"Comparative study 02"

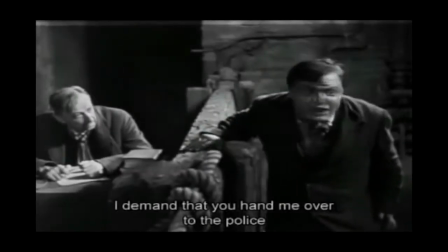[4:08]
Hans pleads for a failed trial and to be handed to the police,
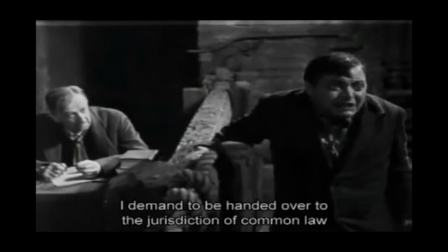[4:12]
even though earlier he refused to give himself up and is condemning the action he is sought after for,
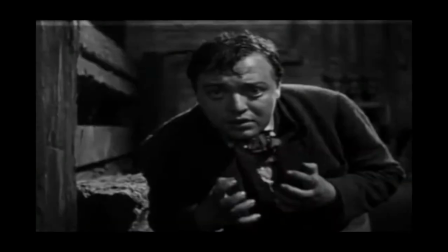[4:19]
cold-blooded murder. Hans' pleading dialogue and close-ups of his actions and expressions overlapped by the laughing of the crowd
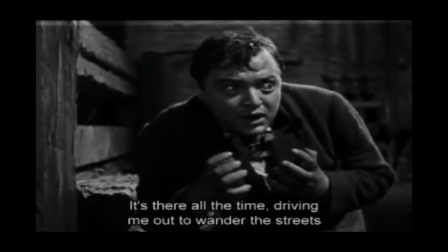[4:27]
reflects society's inability to sympathize and understand psychological issues while emphasizing Hans' inner chaos.
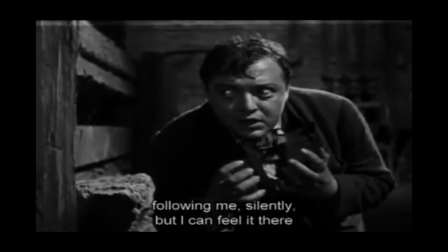[4:35]
Similar across both films is the psychological struggle of two protagonists.
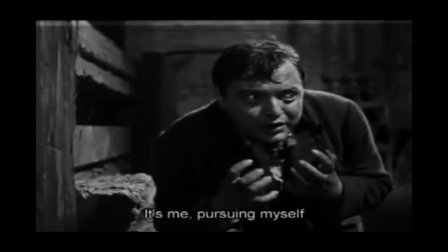[4:40]
This inner conflict later translates to a conflict with society as well.
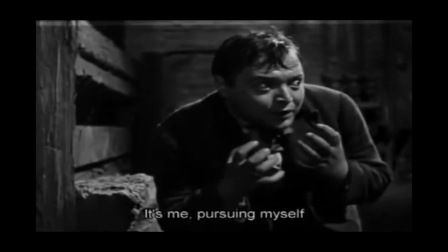[4:46] Manchmal ist mir, als ob ich selber hinter mir herliefe.
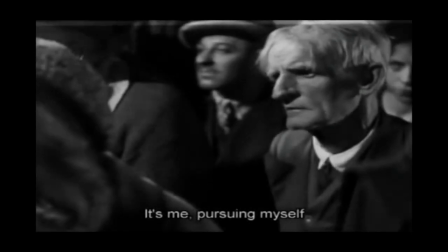[4:51] Ich will davon.
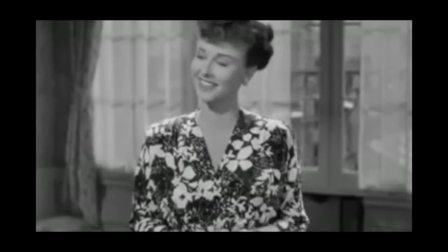[4:56] start that again.
Scarlet Street has apparent visual motifs, such as Johnny's hat.
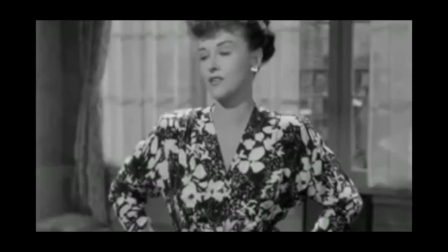[5:01]
The hat represents the everlasting presence and impact of Johnny,
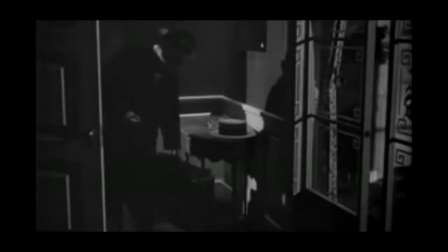[5:05]
which Chris is stupidly unaware of until being blatantly exposed to the truth,
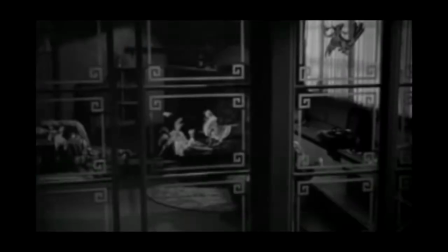[5:11]
crashing in on Kitty and Johnny elope at the time of the record breaking.
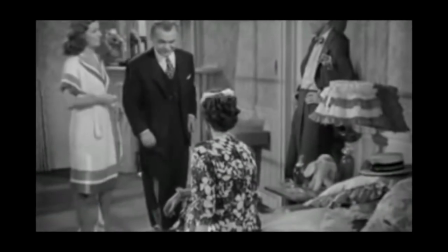[5:19]
Chris is shown as being stupidly obedient to the woes of Kitty, while being unable to face the harsh realities of his life.
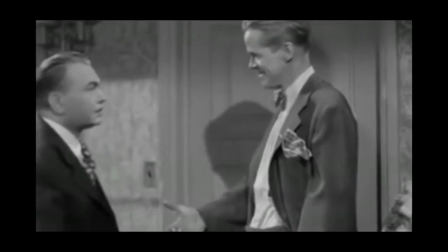[5:26]
Glad to know you, Mr. Kitty's duplicity is ever present and her facial expressions constantly change,
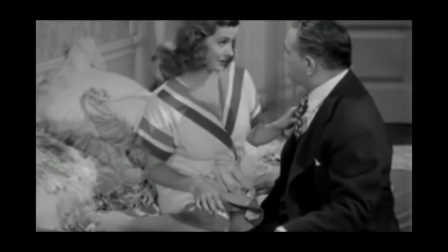[5:31]
simply relying on if Chris can see her or not.
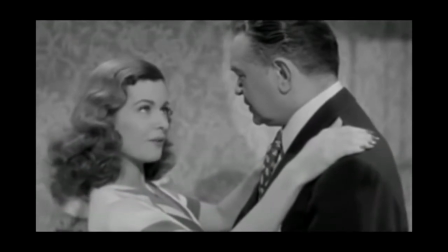[5:36]
The repetitiveness of elements in the film, such as the paintings or Johnny's hat or phrases mouthed by Kitty,
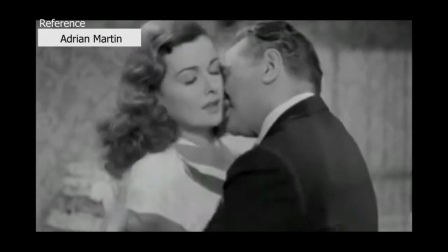[5:42]
are all a part of Lang's style to create suspense and uncertainty towards the end of the film.
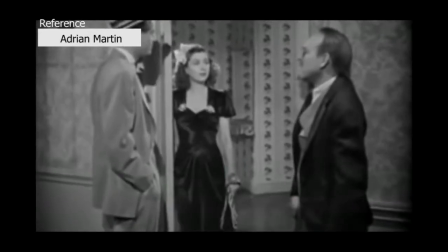[5:48]
Both films are created around a sense of ambiguity. Frequently, scenes are cut in transition with time elapsing without concrete evidence as to what has happened in the meantime,
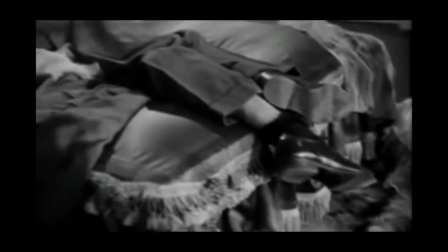[5:58]
or how much time exactly has elapsed.
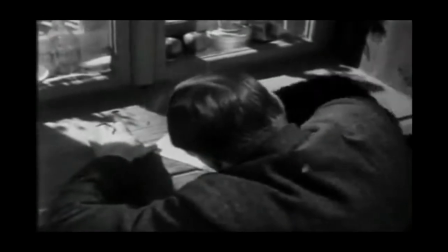[6:04]
In M, auditory motifs are used to create eerie and uncanny moods recognizable to the audience whenever present,
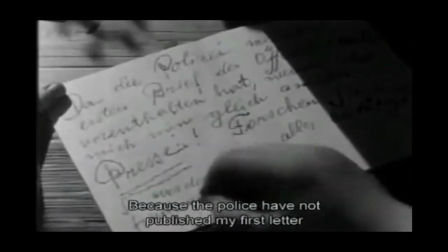[6:11]
such as the unnerving whistle of the serial killer.
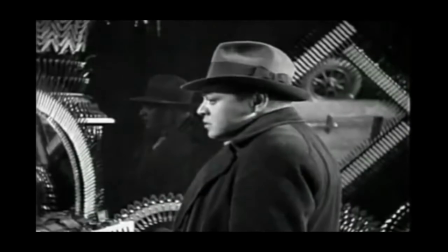[6:13]
The playing of the spooky music always coincides with the evil doings of Hans Beckert and is emphasized with visual techniques,
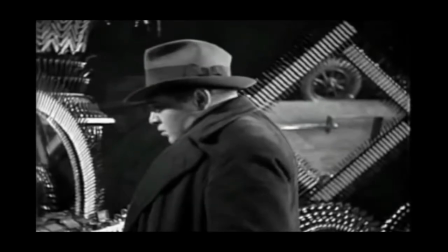[6:22]
such as consuming his figure in shadows and concealing him behind other objects.
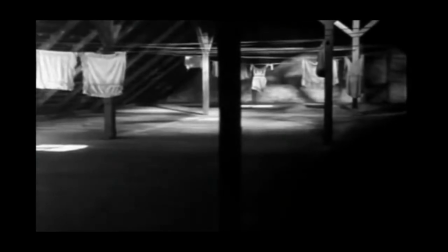[6:28]
M, in contrast to Scarlet Street, utilized more a lack of sound at times in order to convey scary settings and occurrences,
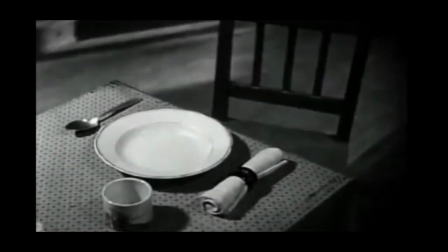[6:36]
allowing the silence to speak for itself and drag out the drama.
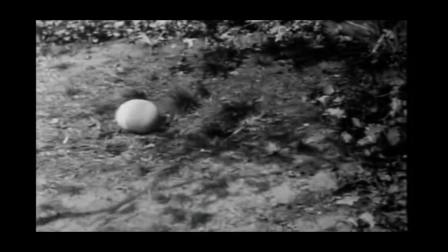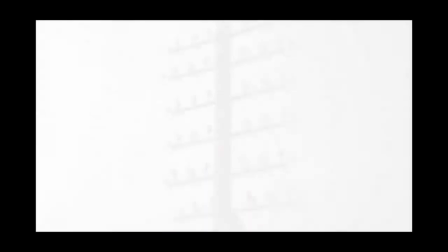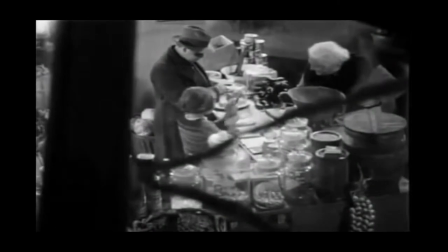[6:54]
Consistent in Lang's films is the sensation of the hidden observer.
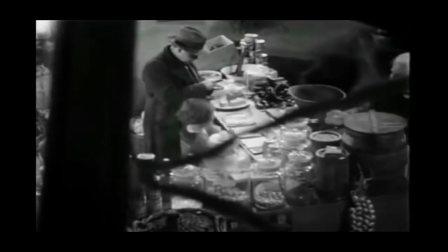[6:59]
Lang puts the observer in the shadows, lurking in the dark, often away from the characters of the film, heightening an ominous mood. All the action unfolds in front of the audience from a position of secrecy,
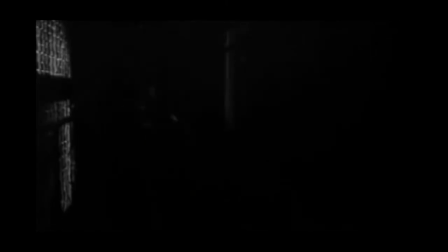[7:12]
unlike the different parties in the film who stay ignorant to each other and struggle to compete with one another. Tom Gunning explains in his analysis of M, the film's obsession with surveillance also addresses the deep-seating fear of an expanding urban population.
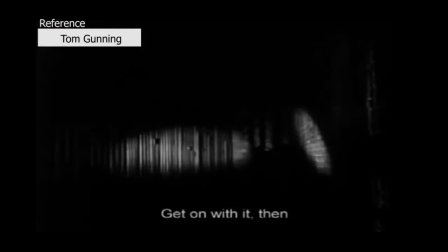[7:27]
Hans Beckert's ease in concealing himself with everyone is a worrying effect,
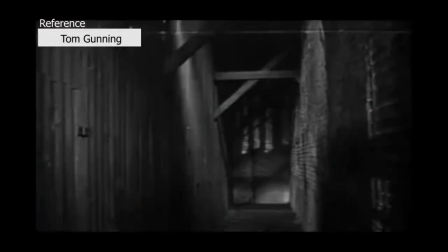[7:31]
especially with historical contexts such as Berlin doubling in size by the end of the decade.
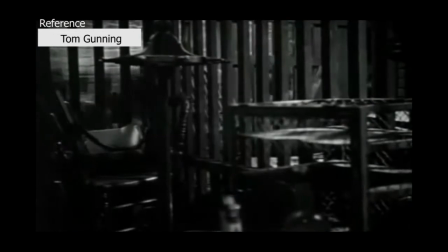[7:37]
M is a cultural and social reflection of the deep anxieties instilled in the German population.
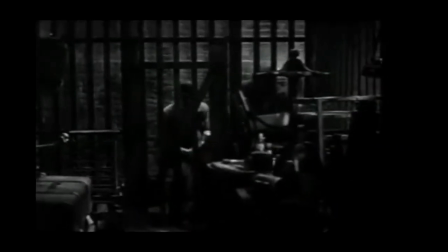[7:43]
While M focuses more on the historical context, one that plagued the German people through times of economic and political crisis,
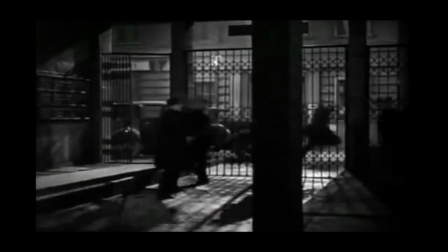[7:50]
Scarlet Street is set in a more superficially prosperous society of the United States.
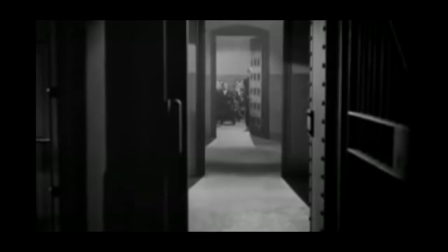[7:59]
Shown here is the position of the hidden observer in the execution of Johnny.
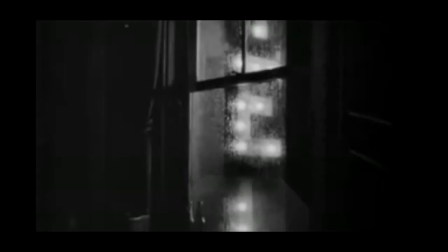[8:03]
The shot taken from a distant angle is not explicitly showing the electrocution, but the use of a spooky, wavering light helps in serving as a hint that Johnny served his punishment.